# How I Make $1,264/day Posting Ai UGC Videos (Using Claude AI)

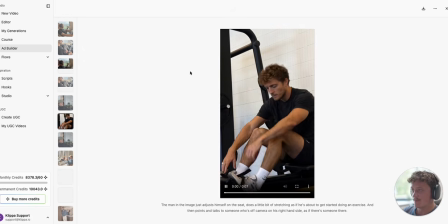249s
Most influencers have some form of thing that they're doing in their content that just supports the video that they're talking about, that is really natural, and that's what B-roll is.
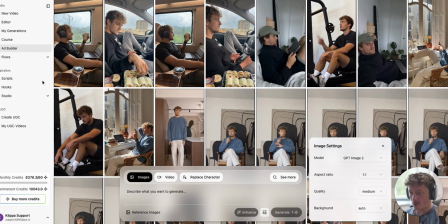256s
So the first thing that you'll want to do is you're going to want to write scripts, all right? So you're going to need to write a script for your video.
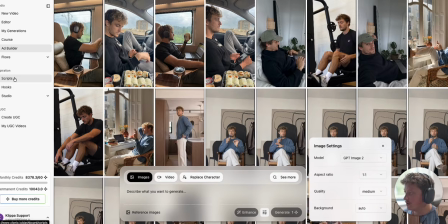261s
So inside this specific software, which I use all the time, you can come into Scriptwriter and you can actually just tell it to write an ad for you.
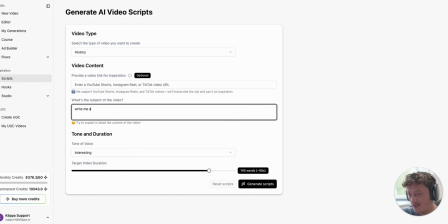267s
So you can say, for example, like, write me an ad on hex-clad saucepans and why they're so good. Right, this you can just do whatever you want. You can go, for example, science, and then go ahead and click on generate scripts. Now you can customize the length of that video. You can give it a much better prompt if you want.
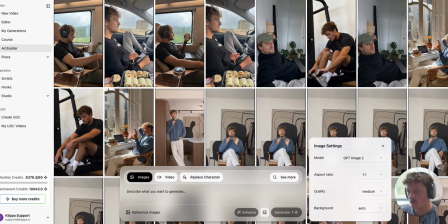285s
I'd definitely recommend doing that. Now, once you have your script, you can then come down to Ad Builder, and we're going to start generating our first avatar.
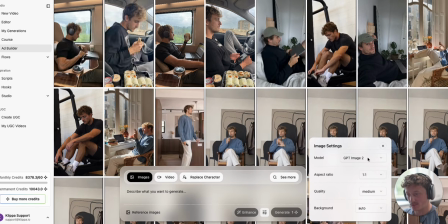292s
Now, there are multiple different ways of doing this. We're going to use ChatGPT Image 2. We're going to select 2 by 3. And
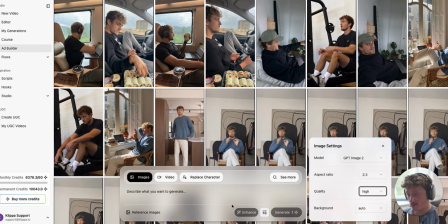298s
I'm going to show you two methods. The first one we put on high, which is simply going to describe the avatar that we want.
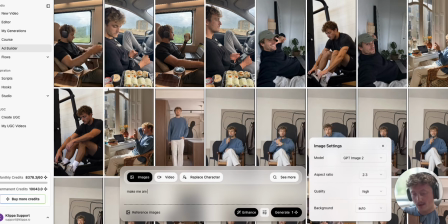302s
So I'm going to say, make me an... I'll do this and I'll come back actually one sec.
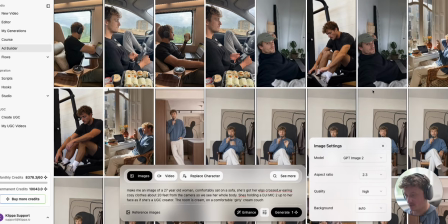308s
So this is a really simple prompt. This is what most people typically do. It's just like, make me an image of a woman who's sitting cross legs.
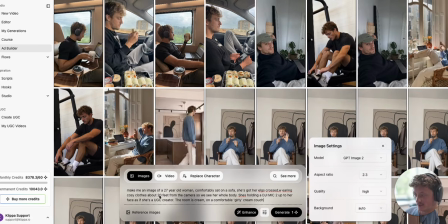314s
You know, she's wearing clothes from around 20 feet away, or I will say 10 feet actually. I think 20 feet is a little bit too far. And she's wearing comfortable stuff, right?
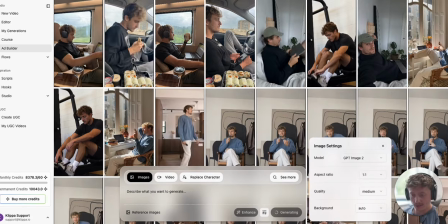321s
And she's in a girly room with a girly couch. They'll go ahead and click on generate, and that will then just generate an image based on their prompt.
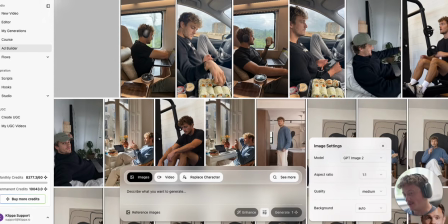327s
And there'll be some hallucination. Now, I always find that when you do that, the image that you get is not exactly what you're looking for, and it doesn't look that realistic.
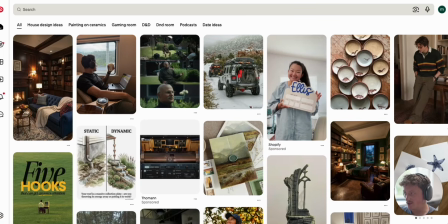333s
And so instead, what I like to do is find a real image, just like this image here.
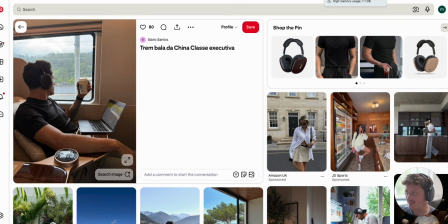338s
Then I like to go to the AI, is take that image and just change the character in the image, right? So you can see we've got this image here, and then if we come into Clonio, and you come down to the software, you can see I've generated this image here.
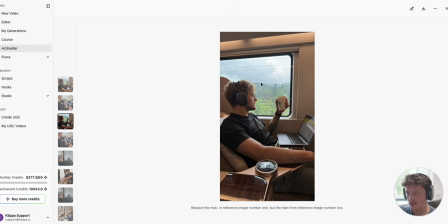349s
And so it's done a few key things. Number one is it's changed the character. So the person looks completely different. And it's really important that we're not using anybody's likeness, but I've taken the shit that people doesn't really matter, right? The train that he's on and the view out the window has also been changed.
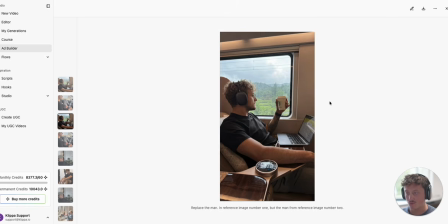362s
So you can see there's subtle differences between it, but essentially what I've done is I've said, recreate this image, just change the person to X, Y, and Z type person.
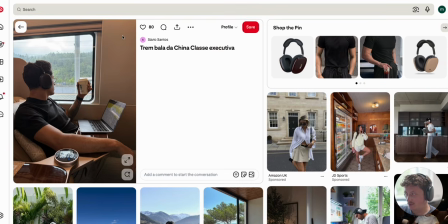371s
And what you can also do is you can take that one step further. So you can say, for example,
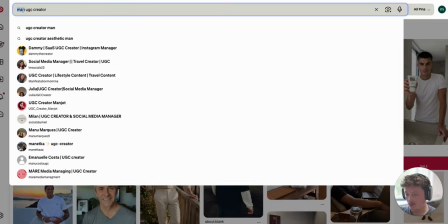376s
we can take a male UGC creator, or let's do a female UGC creator, because this is what we're doing in the current generation right now.
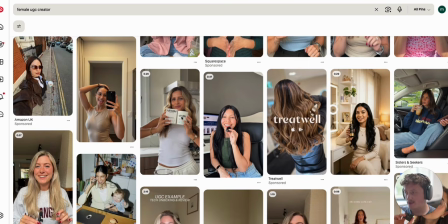383s
And I like to look for creators that are slightly farther away from the camera.
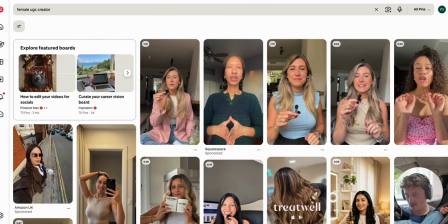388s
So this kind of content, but they're super close to the camera. I don't like doing this, and this is because sometimes AI has some problems with lip syncing, and so when their mouth is really big and it's close to the screen, close to the camera,
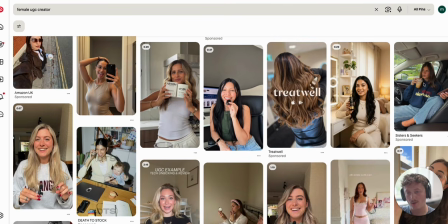398s
you can pick up on those problems a lot easier. Whereas if you've got a shot like this, where she's sat quite far away from the camera, you can see her whole body, it doesn't pick up that much, and it looks way more natural,
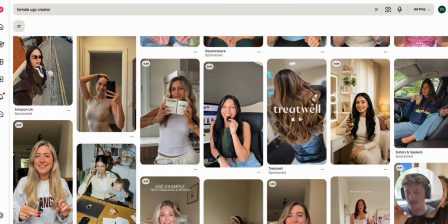406s
or even content like this. And so what we can do is we can take any one of these images, for example, this one that looks supernatural.
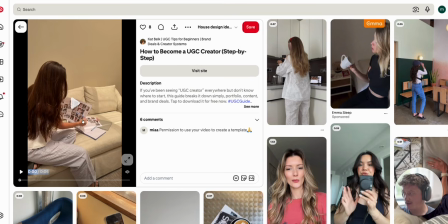414s
What I'm going to do is I'm just going to click play on this. I'm just going to do Shift Command 4 on Mac. I'm just going to take a quick screenshot of that shot there. Then I'm going to go back into the software. We're still going to use GPT Image 2.
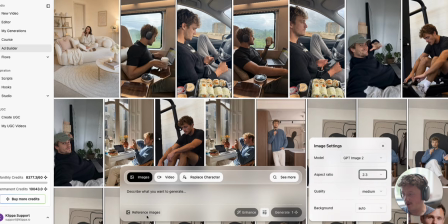424s
But this time what I'm going to do is I'm going to upload that reference image. So we go to Reference Images, and then I'll drag and drop it into this section.
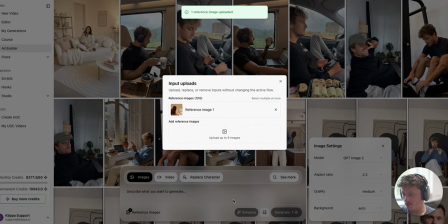431s
And I'm just going to come to the prompt, and I'm just going to say something like recreate this image exactly, just change the person who's in it into a different person, and she's looking at the camera.
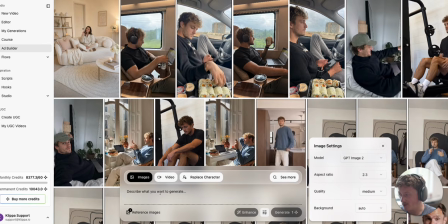445s
She's a blonde woman and she's slightly older and she's wearing more comfortable clothes, but keep the room exactly the same and the sofa exactly the same and everything else in the environment exactly the same. We're just changing the look of the person and the clothes that they're wearing, right?
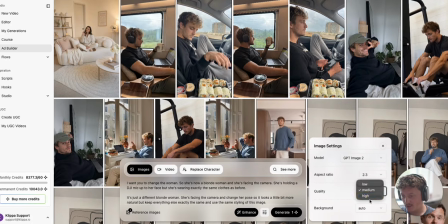458s
And so I'll get that going. All right, so this is my prompt. I'm going to put it on high. Right, and we're going to go ahead and click on generate.
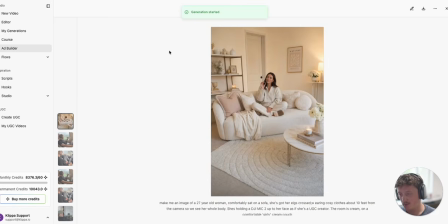464s
Now you can see this is the previous example that we just generated, and you can have a look at this, but my biggest concern with AI generated images from scratch is you don't have that natural feel. Everything's a little bit too uniform, everything's a little bit too perfect, the doorway seems a little bit too thin, everything's lined up perfectly, there's no mess, it's all a little bit too kind of constructed.
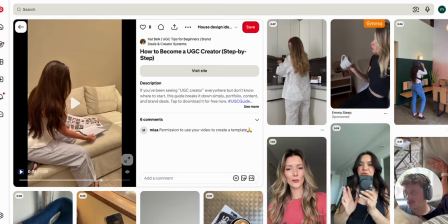483s
And so when you take a real image, something like this for example, and you compare it to something like this,
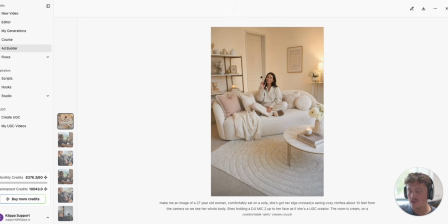489s
you can see this looks too polished, and when you create UGC content, you almost want it to look slightly more natural.
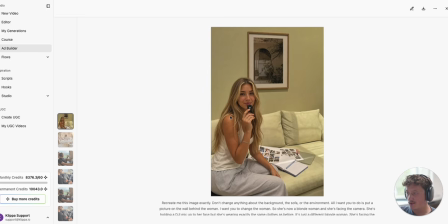494s
And so now you can see we have a much more realistic image, right?